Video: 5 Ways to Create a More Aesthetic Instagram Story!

Hey guys and welcome to this week's video where I'm going to be sharing my tips and tricks to upgrade your Instagram story game. And just a disclaimer, these are all like pretty basic tips, kind of like basic videography tips. So this is definitely aimed at the novice Instagram story-er. Let's get right into the tips.
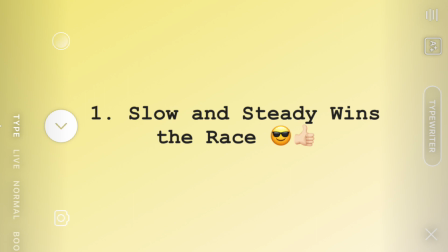(0:19)
Tip number one, this is an underrated tip but I think it goes a long way and that's steady shooting. So when you're shooting a panorama with your phone or like panning up to something,
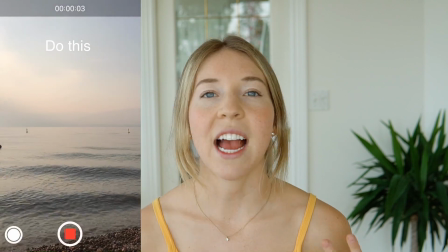(0:29)
go slow and keep a steady line. iPhones are just so sensitive to the shake and this is very important if you want to create an engaging video where people can actually see what's going on. And in that same line of thought, holding the phone on what you're trying to capture long enough so that people can kind of see and digest and take in what you're showing them. If you're a little bit too fast then sometimes it's just confusing for whoever's watching.
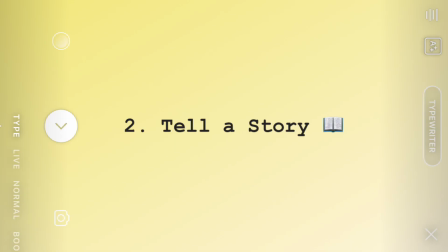(0:54)
Tip number two is to have some kind of story. So like a beginning middle and end if it is some kind of event or a concert so you can show yourself on the way somewhere and
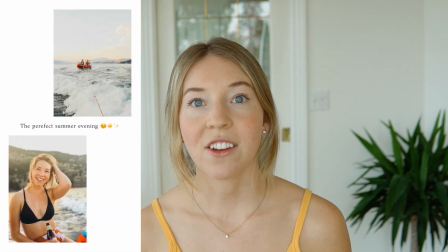(1:05)
then what you're doing when you're there and then maybe some kind of concluding shot either giving your opinion or how much fun you had or just saying like good night or that was awesome and for this sometimes you're so caught up in the moment you don't want to spend all your time like messing around
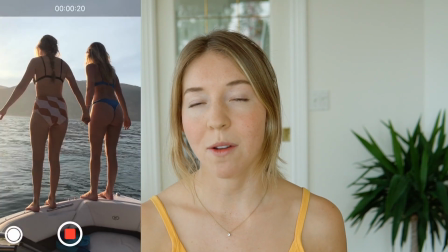(1:20)
making your story perfect so what I like to do is I record on my phone just in the camera settings and then I'll go back later once I'm home and can kind of sit down and I'll put it together either right onto Instagram or I use an app called Unfold which is
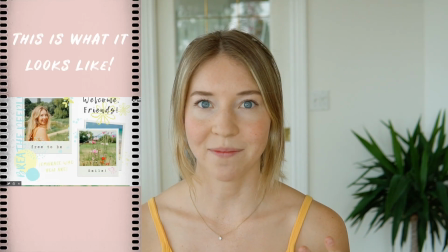(1:36)
awesome for kind of creating like an aesthetic story for your Instagram and my little bonus tip would be to use the time-lapse function on your
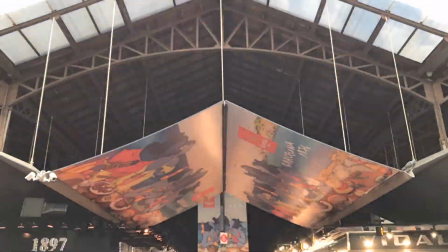(1:45)
iPhone and how you do that is you walk in a straight line holding your phone very steady keeping it in line with your target to show the passage of time and I think this can add kind of like a nice element showing you moving to another place.
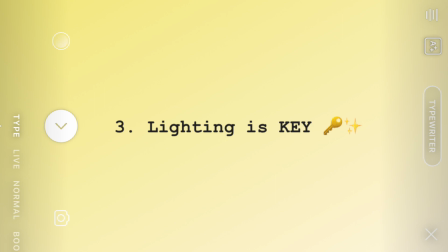(1:59)
Okay tip number three is lighting. This is so key especially with iPhones to be near a window or have natural lighting. The flip side of that is if you're out in the bright sunshine everything gets kind of whited out there's a ton of glare so kind of tapping the light parts so that your iPhone naturally darkens it so it's a little bit more balanced.
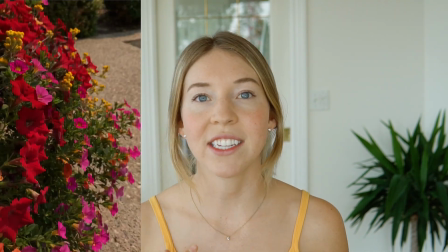(2:19)
So just continue to tap the foreground and the background until you get that nice soft lighting. And another tip for this, just iPhones in general, most people probably already know this, but they do good at about like how far I am from the camera this distance. They're super crisp and closer, but the farther you get away, just the more detail you're going to lose.
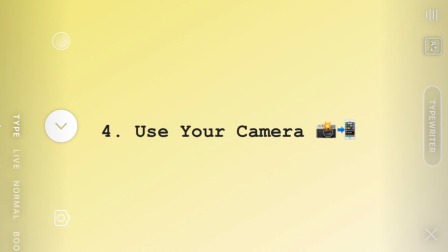(2:39)
Which brings me to my next tip, tip number four, is to use a better camera and then to upload it to your phone and you can see the difference here
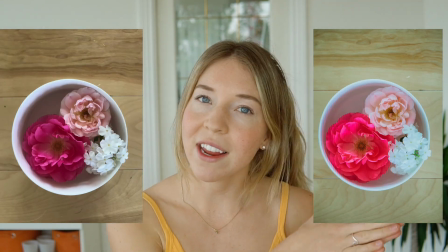(2:47)
this photo I took on my iPhone this photo I took on my regular camera and there's quite a difference in terms of quality so if you're really wanting to showcase the quality of something or create a very aesthetic image then take it on your good camera edit it in Lightroom or some other kind of app
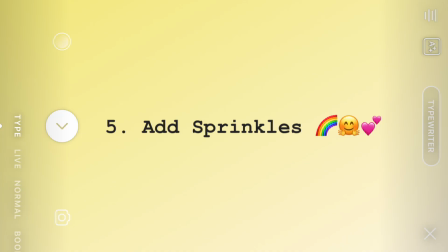(3:00)
and post that tip number five the final tip is the extras the toppings to your Instagram story Sunday so that's things like filter like aiming to use kind of a consistent filter just like you would with your feed to create a consistent look. I generally stay between the first two filters or no filter. That's just my style and kind of preference.
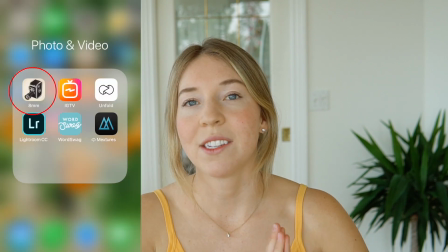(3:21)
You could also use a fun app like 8mm which creates this really grainy film look which I think is super fun and aesthetic.
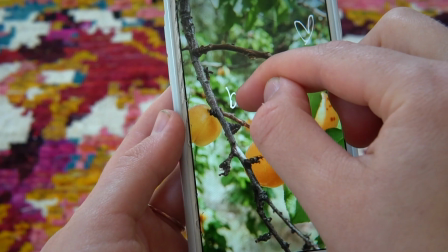(3:30)
I really like to draw on my images to kind of create emphasis or to add a little more intrigue.
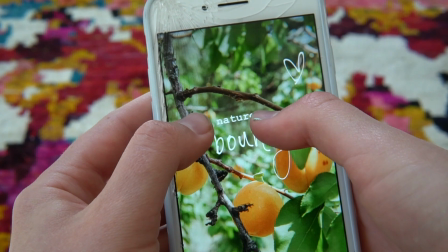(3:35)
You could also play around with different fonts, sizes, styles, mixing written words with typed words.
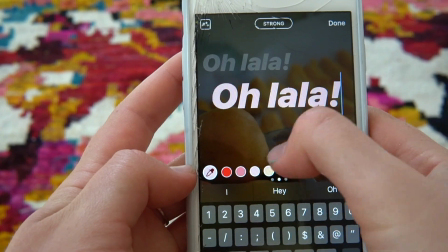(3:43)
You can add a drop shadow in for emphasis. When it comes to making fonts you can even make a custom color for the font by clicking here and
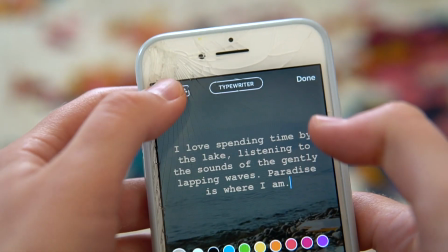(3:52)
then clicking somewhere on the image and that will create a color and that way you'll have more of a cohesive look.
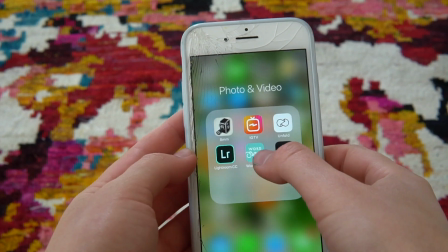(3:58)
And also another app I use often is one called Word Swag which just increases
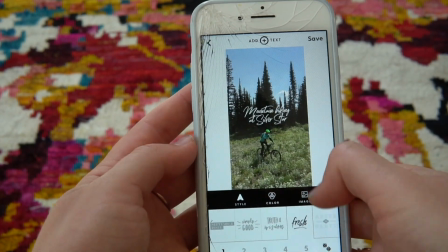(4:03)
the range of fonts that you can use on Instagram and makes them look a little more professional.